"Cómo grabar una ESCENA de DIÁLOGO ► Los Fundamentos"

¿Qué tal amigos? Yo soy Edgardo y esto es Luces Cámara Aprendo. Muchas veces nos podemos encontrar en la necesidad de grabar a personas conversando frente a la cámara. La grabación de diálogos requiere una especial atención, ya sea que estés grabando documentales o ficción. Y en este video vamos a abordar los fundamentos para la grabación de un diálogo. Hablaremos sobre la disposición de las cámaras, sobre el tipo de planos y la composición. Vamos a dejar para otro momento el tema del sonido para concentrarnos únicamente en la imagen. Quédate hasta el final de este video porque he compendiado muchos tips que seguramente te van a ser de gran utilidad. Así que ¡vamos con los diálogos!
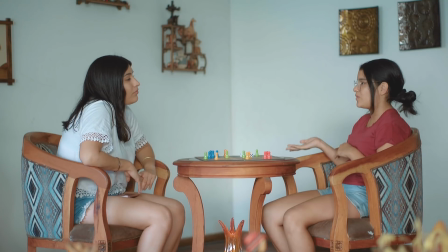Para este video he contado con la ayuda de dos de mis hijas, Valeria a la derecha de la pantalla y a la izquierda su hermana mayor Mariana. Muchas gracias chicas por ayudarme a realizar este nuevo tutorial de Luces Cámara Aprendo. Muy bien, para grabar una escena de diálogo tenemos que tener en cuenta lo siguiente.
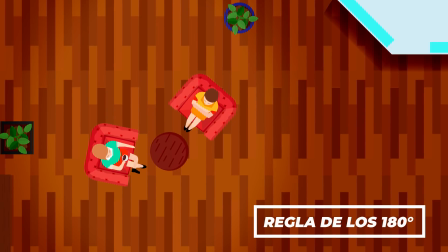Primeramente aplica la regla de los 180 grados, o la regla del eje.
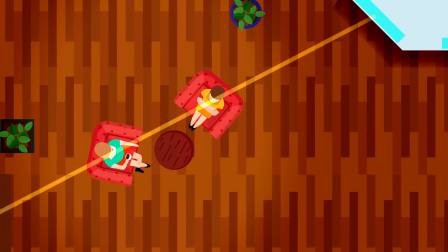Cuando pienses en la ubicación de tus cámaras, esto es lo primero que tienes que hacer. Las personas que dialogan forman imaginariamente una línea entre ambas.
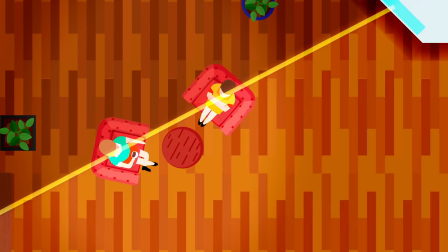Esta línea es marcada por la mirada. Con esta línea en mente debemos posicionar nuestras cámaras de un lado o del otro lado del eje.
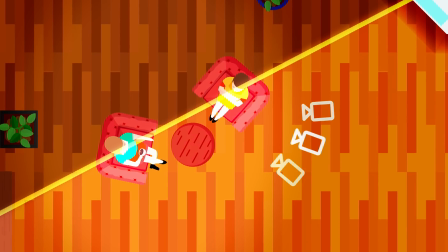Una vez que elegimos uno de estos dos lados, ya no nos podemos saltar al otro. Tengo un video con una larga explicación sobre la regla de los 180 grados.
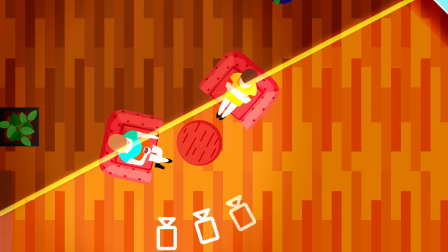Con esta regla en mente vamos a hacer una disposición de cámaras básica,
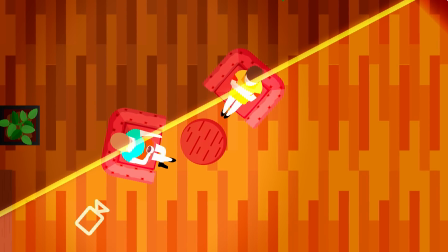pero a la vez segura que permitirá que el mensaje o que la historia fluya y que nuestra técnica se vuelve invisible para que simplemente se dé el diálogo.
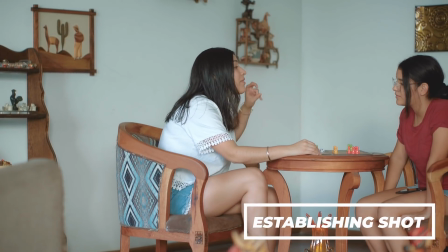Asegúrate de tener una toma en donde ubiquemos en dónde se desarrolla la escena. En inglés esto se denomina established shot.
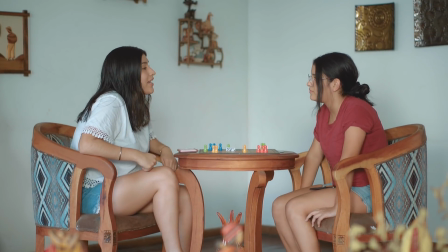Aquí damos información acerca de dónde están los personajes, qué están haciendo, cómo están vestidos etcétera presentada esta toma vamos a hacer que el diálogo se vuelva lo más importante
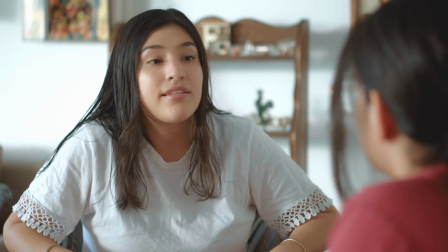ahora y mostraremos a las chicas conversando en un plano medio súper
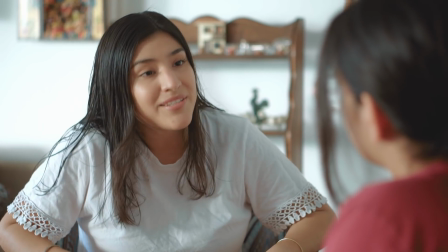importante aquí el contacto visual entre ambas no solamente cuando están hablando sino
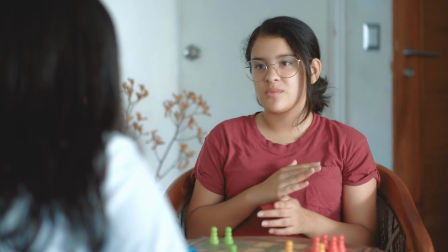cuando están oyendo a la otra persona el plano medio nos permite ver algunos gestos tanto del rostro como de las manos
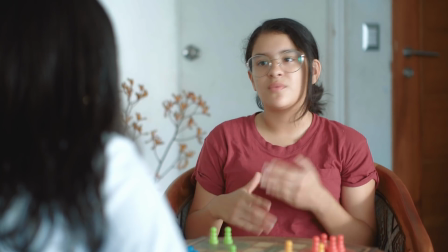dejamos la referencia del cabello de la otra persona y aquí empieza un ping pong entre el plano y contraplano.
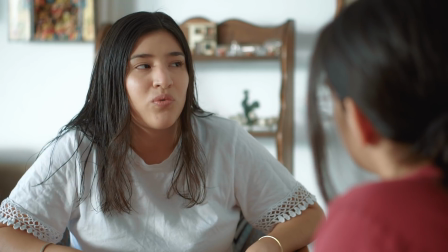Una segunda regla de la que les quiero hablar es la regla de tercios.
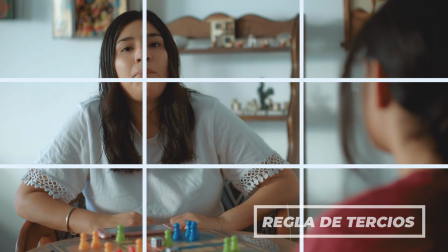Imaginariamente tenemos estas líneas y debemos colocar lo que queremos destacar en la intersección de estas líneas.
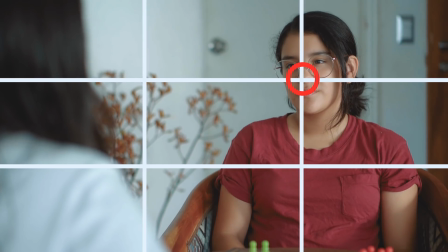En este caso aquí o aquí. Tengo una explicación más amplia sobre la regla de tercios en otro de mis vídeos.
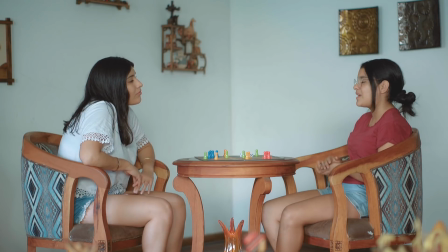Quizás es un poco obvio pero asegúrate de que el diálogo sea grabado por completo en los tres planos que he presentado hasta ahora,
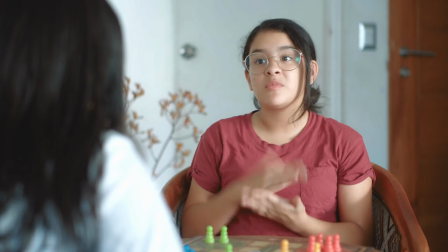para que en edición podamos escoger desde dónde queremos ver el diálogo y en qué momento cortar.
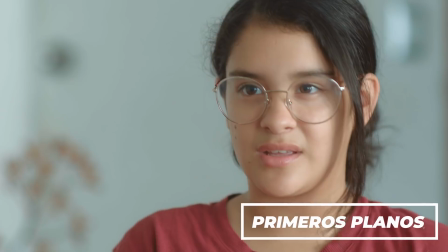Luego de los planos medios, hagamos una opción más en primer plano, quizás para la parte más tensa o intensa del diálogo.
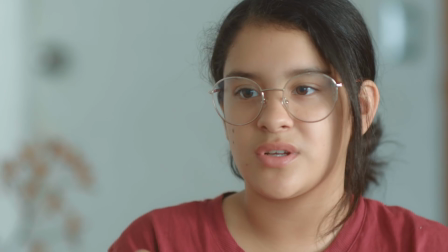Aquí, como vemos, nada más importa que las dos personas. Ya no vemos dónde están, ni cómo están vestidas, solo sus expresiones.
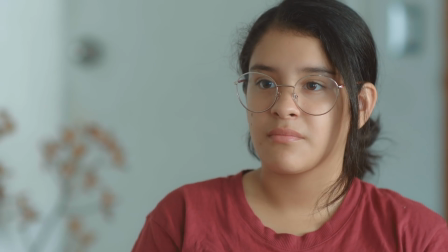al fin y al cabo vemos los sentimientos que tienen en ese momento para darle un poco de color a la escena de diálogo he colocado este juego de mesa
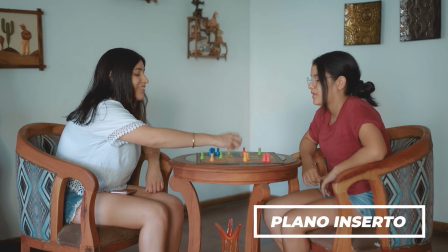que nos permite jugar con los planos también quizás podemos usar este plano como para salir de esta escena e irnos a otra hay un
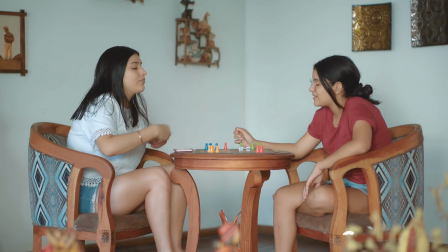concepto que quiero destacar aquí y es la continuidad o coherencia visual no ha sido difícil mantener la continuidad
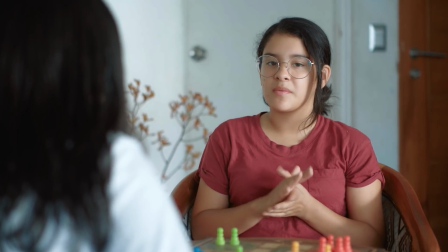aquí pero imagínense esta escena rodada en exteriores el viento por ejemplo puede cambiar como lucen los cabellos de las chicas,
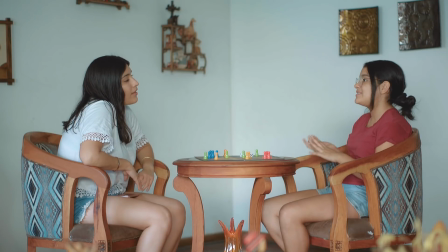entre un plano y el otro. O las personas en la calle, los autos en el fondo, todo debería mantenerse casi igual entre un plano y el otro.
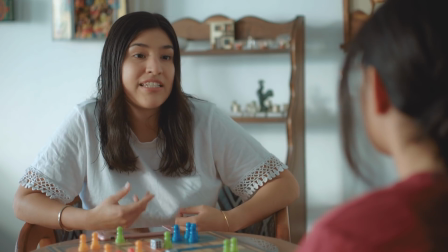La escenografía, la iluminación, el vestuario, todo.
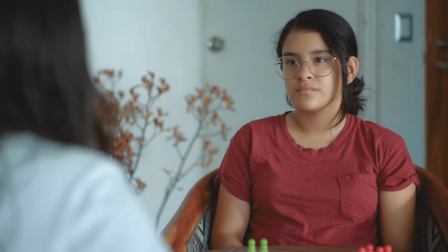Si hay una falta de continuidad sacarás a la audiencia de la historia y le harás recordar que están viendo un vídeo.